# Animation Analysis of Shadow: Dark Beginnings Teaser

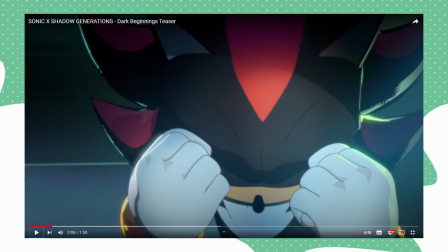A good giveaway this is 3D is you see how the shadows on his fingers are all jagged and they expand out here. If this was a 2D drawing, it would just be like how you see this one shadow here and this like highlight there. That's how it would look if it was a 2D drawing. But because it's 3D, there's going to be some like artifacts, I guess.
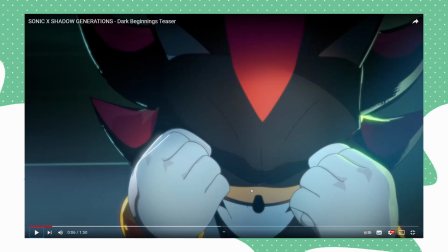It's going to be some wee jagged areas here and there. I love the attention to detail that they've put in here, you know, limiting the animation frames. More frames doesn't always equal a better end product, you know. Especially if you're trying to replicate the 2D look. More frames doesn't necessarily look better, because you think about it, it's hand drawing, you've got a limited time.
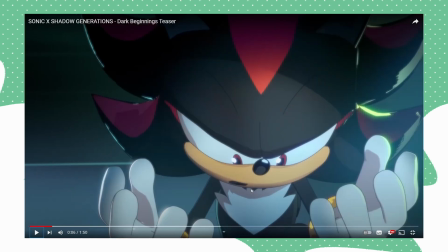Sometimes you need to lower that frame rate. But yeah, I love how they've done this.
I should be the key to all manner of medicines.
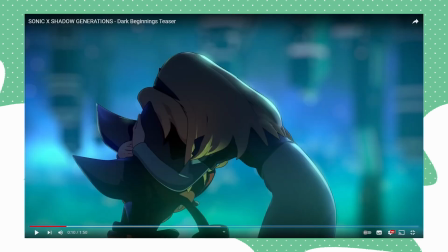Curing you.
That shot's beautiful. With Shadow like slamming his fist down.
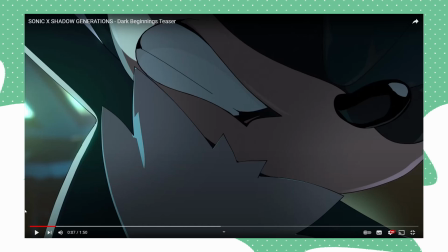It's a beautiful shot. That looks... Actually, that almost looks 2D. Yeah, this almost looks 2D.
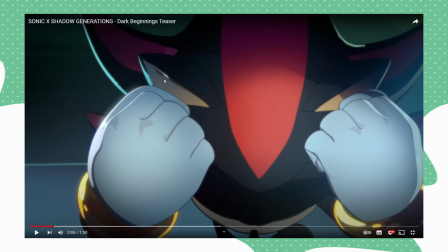There's a little bit of weird highlights here and there, like this on his ear. Reflecting, which I don't think it should be. I mean, I guess it's trying to reflect this light over here, but it's very jagged and it doesn't really look hand-drawn.
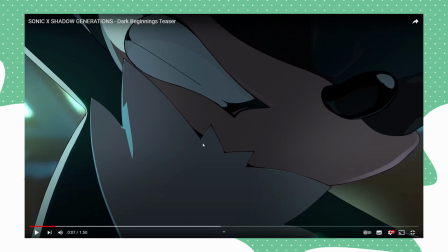Because actually, look at his chest fur. Look at how the chest, like the line art for his chest fluff, even here, has variation. Like, it looks like it's actually hand-drawn here. Maybe it actually is, and maybe it's just his head that is 3D modeled.
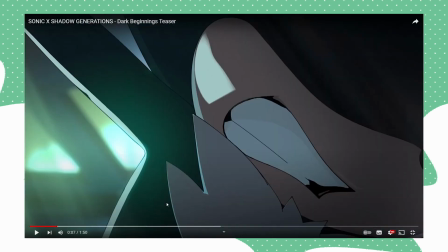I mean, you guess you'd find out. But no, it's not actually. It's actually, this is actually so cool. Because if you look here, you'll be like, oh wow, look at the variation. It looks like this is a real artist that's hand-drawn this, maybe messed up line art a little. You can see there's a couple little blobs. And that's actually a really good detail.
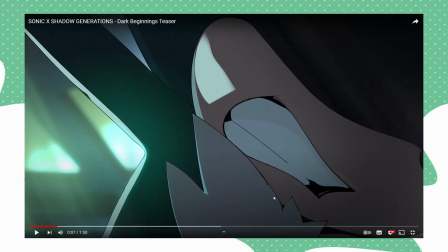I don't know if it's intentional or not, because you know when you animate something, you'll make a few mistakes in the line art, you know? Line art's basically the inking phase of the animation process. You can see here how there's a little blob there. And it's like, wow, what's with that tiny little blob there? And then it's actually his, like, arm ending.
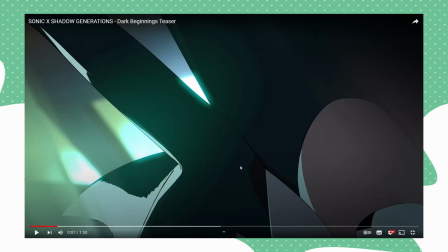Some of this really strange highlight in his arm here. If they're going for that 2D look, it's very close. Like, you can see here how the side of his face. You can see here how it's got like a really harsh highlight. Same with his chest fluff too. That's really good because it looks 2D.
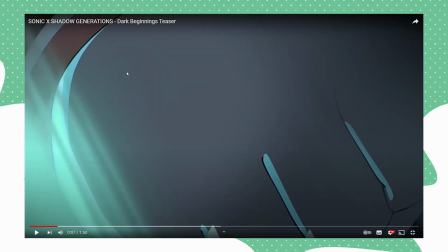I'm actually really surprised at this. They've really exaggerated this shot. Look at that.
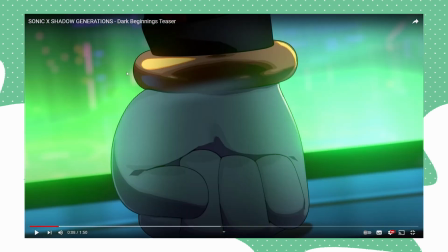See how his fist squashes? Look at that. That's really cool. You can actually see the line change there. Look, so that's kind of thick there, but it's thin there. Interesting. Yeah, and I've added some room lighting.
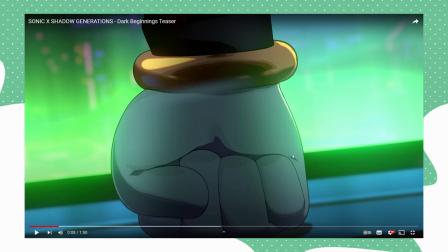Even like they've added a little crease here in his palm to emphasize that he's really scrunching up his hand. He's really frustrated, you know? So sometimes a lot of animators will do, you'll see this Maria later, where they will remove a bit of line art, you know, when it's like a hand crunching up.
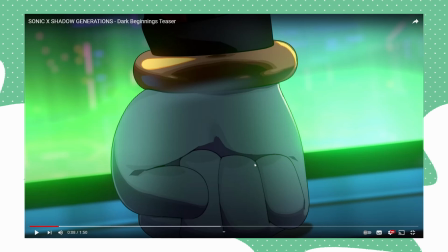They won't draw every single like crease of the hand, like of the finger. But here they've removed some parts. You can see here in his thumb they've removed it. Sometimes animators will only just draw as much detail that needs to be conveyed. Like they'll simplify an eye, so you'll be like, wow, that's an eye. I can tell that's an eye, even if it's very simplified, if that makes sense.
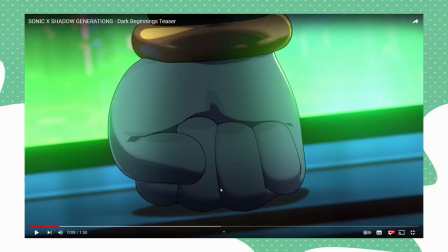Yeah, look at that. And there's no line art here at all. Very nice. I like the squash and stretch too. You can see how his shadows move too, his shadow there moving.
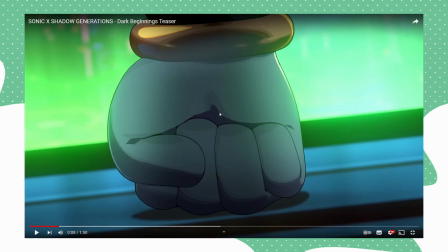To make it almost look 2D, because the shadows are quite inconsistent in 2D, because you'll see them jitter around and all that.
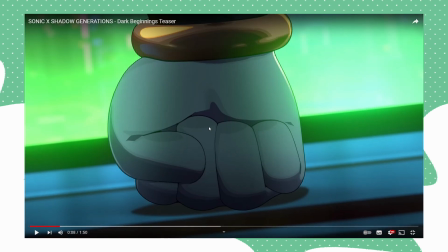Obviously it's possible to get very stable shading in 2D, it's just quite tricky to do sometimes, depending how much is there. I like kind of added these hard shadows on his rings to also give that hand-drawn look, and a little bit of gradient for bounce light. Very nice. Again, I'll mention, for 3D animation, this is really impressive.
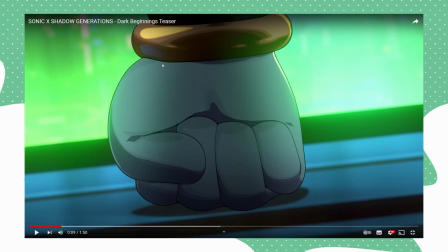Like, sure, it's actually cheaper than doing it hand-drawn because hand-drawn is very expensive. But for what they've worked with here, trying to make a 3D model look more 2D, it's really good.
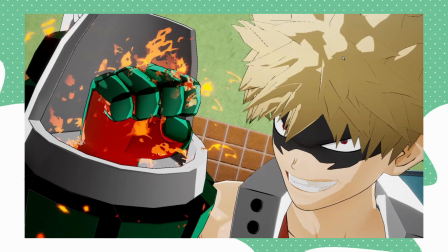It's just really impressive, even with the flaws. Remember how I was mentioning this weird spotting thing in Bakugo's hair here?
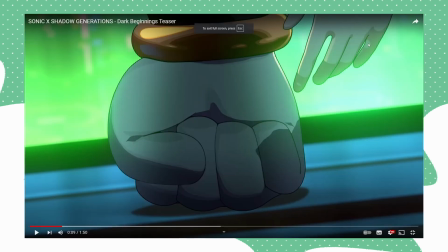You see the same thing happening here with Maria's hand. You see this spotting going on? I can see what they're trying to do with it. But look, see how limited the animation is? That's really impressive.
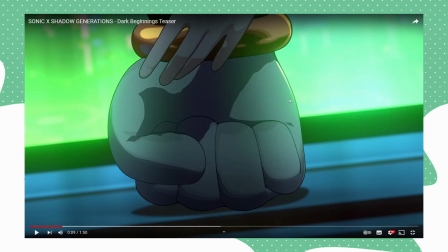You know, that's really well done. But yeah, you can see how the shadows react to her fingers. This is not super intentional.
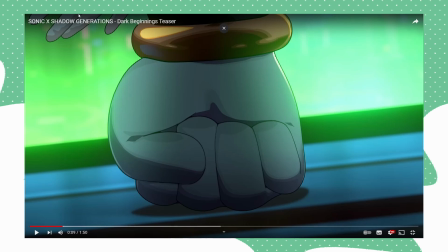You can see how it jiggles around there. Whereas if it was 2D hand-drawn, it would just be like straight, if that makes sense. It wouldn't really have that jitter, I guess. Unless it's like a smear frame. But yeah, you can see that.
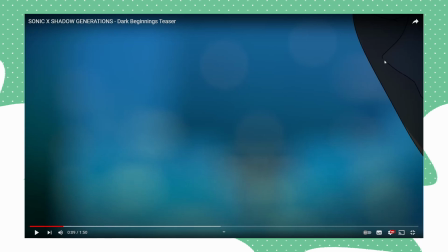And then Maria goes to... Look at that! See in her nose, anime styles do this a lot, where they don't include line art in some certain areas. You know, just because... They don't need to, you know, you can tell that's a no, so why would you need to add that line there to show that it's a no, it's, you know? So I like how they've actually removed some of the line art to give it that more hand-drawn look. Same with her mouth.
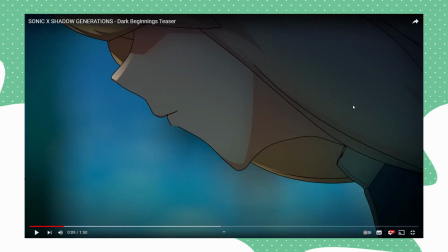I guess it's amazing. I'm really impressed. It almost looks 2D, it's very close, but as you can see here, there's this weird line art thing here. This weird shadow that gives it more of a 3D look than a 2D look, so you can tell they're definitely 3D models.
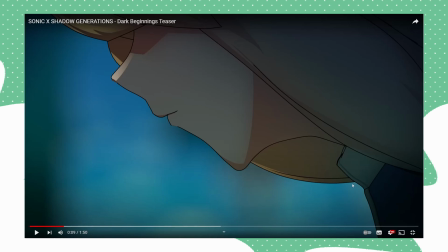All I'm doing is proving that these are 3D models and not like hand-drawn, but again, that's not bad. It's not bad, it's really impressive that I've managed to try and... You don't often see animation studios or even just independent animators replicate that anime look in 3D well.
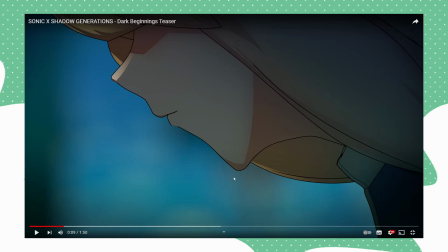Like, CG anime doesn't always look the best. Sometimes it does, sometimes quite a lot of the time it doesn't, because it's very hard to do. You can see here how they've really tried to replicate that anime style.
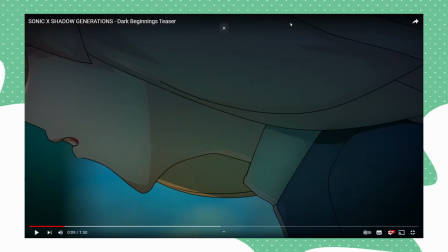It's not easy to do. Because look, you see how more direct the line art is? Very direct. The shadows just aren't too direct. They're more direct here. You can see how this is more of like a hand-drawn thing. You can see how an animator would just draw a shadow on her neck and just fill that out to be a shadow. You can see here in
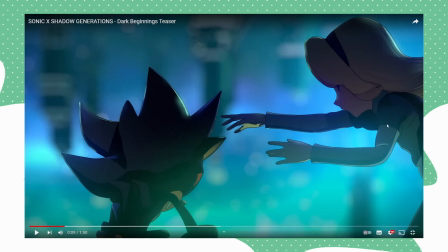the hair and her little, like, is it like her little puffy shoulder in her outfit. You can see here there's no line art there. 3D models have this weird thing of like thick and thin line art. You can just tell it's like 3D. It's hard to explain. But look, see the finger thing in Maria. You see this better later on, but you can see how there's no line art here if you look close enough.
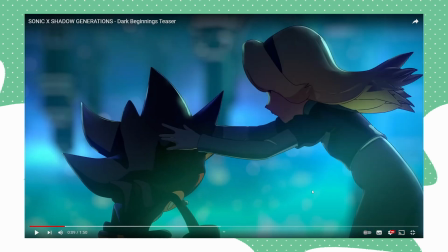But I really love how they've done this. See how limited the animation is? Her hair doesn't actually move from these frames, really.
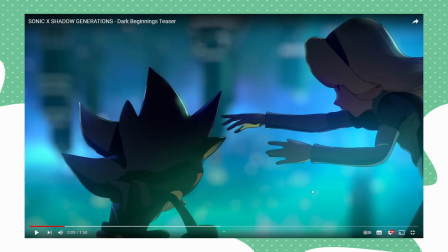It's just the same frame, but it's just the same, like, it's the same frame, but she's just budged over, except her arms have moved a little.
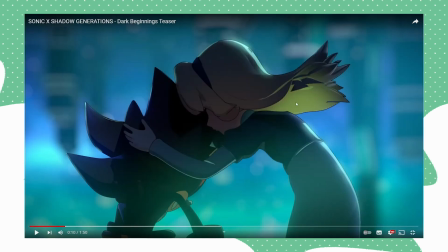You can see how she's got the shading on her hair, how you can tell it's not intentionally drawn in, you know, you can tell it's 3D.
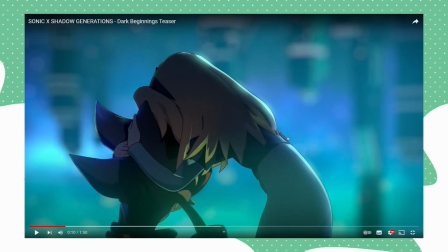But like, look at this, bro, this is gorgeous. I'm actually pretty mind blown this is 2D, and look, something that's really impressive I want to add.
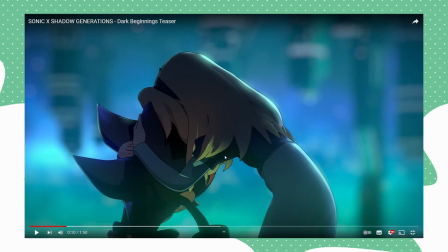I don't know if this is like, maybe like a 2D animation just put in here, or what, but this is really impressive. Look at this strand. You see how it splits? It splits to give it that 2D inconsistency. How do they do that? 3 strands, and then it splits off into 5 strands.
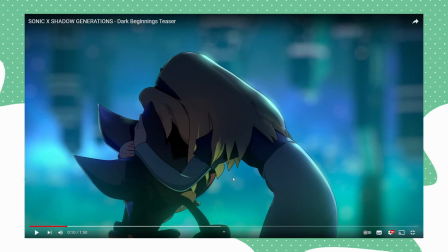Then that strand merges back in. How did they do that? I might have a little feeling maybe this is just a 2D drawing added on to this 3D model just to split the hair.
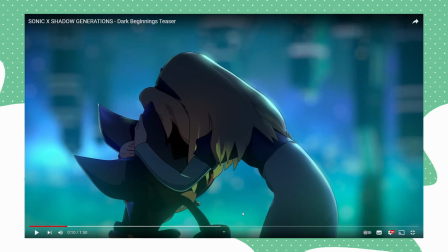Or maybe they've just like managed to position the hair strands in the 3D model to look like bigger clumps and then split it off. I don't know how they've done that, but that's really impressive. I'm really impressed with that. You see how Maria's hand splits off here?
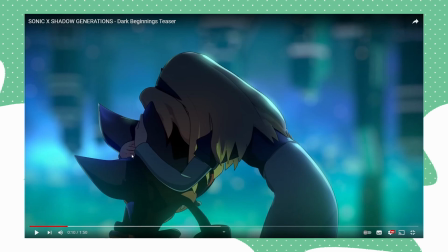You don't need to draw that line to fully show that it's a finger. You can have a little dot there and a little line there, just to enough information to convey that's one of her fingers, you know?
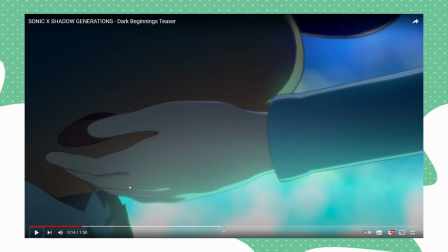Also, look at Maria's hand animation here. It's gorgeous.
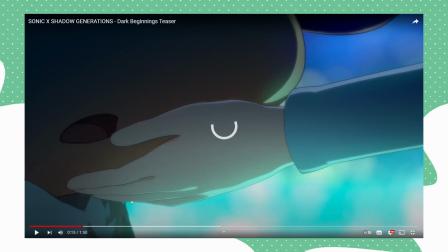Look at this. I love how they've added in the little detail of like her fingers not being fully line arted.
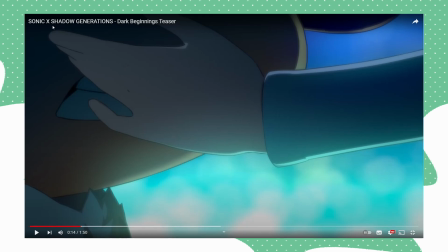Look at this. You see how it's like kind of like washed out the line art? You don't need to see all her fingers, all the line art for her fingers to know that's her fingers.
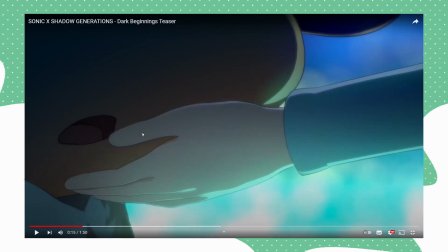It's just showing enough information it needs to convey. Like, it looks so hand drawn, it's beautiful.
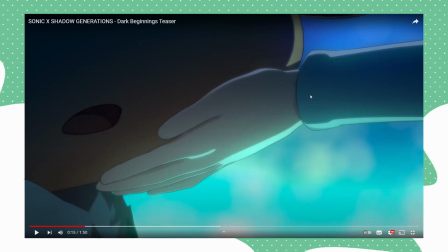This is gorgeous. But look, see the bounce light, how it looks more direct? Now this looks more 2D.
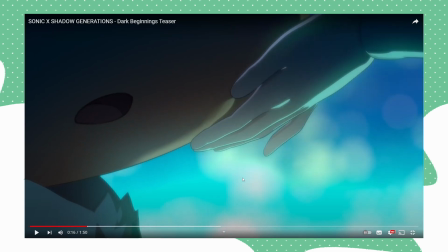See how it's more harsher? It looks more, you know, intentionally 2D.
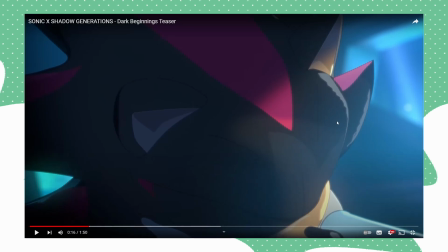You wanna know what they do for this jagged highlight up here? Look, they've actually changed the variation of it. You see how it's, the spikes change?
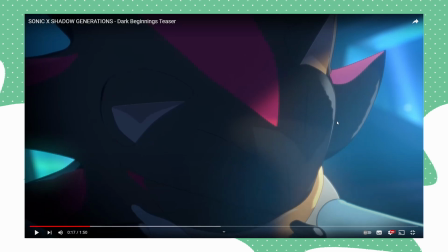But then it blends out?
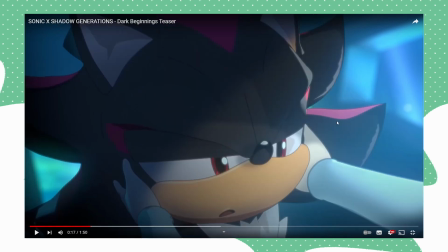That's interesting. Is that? That's making me question. That's making me question things.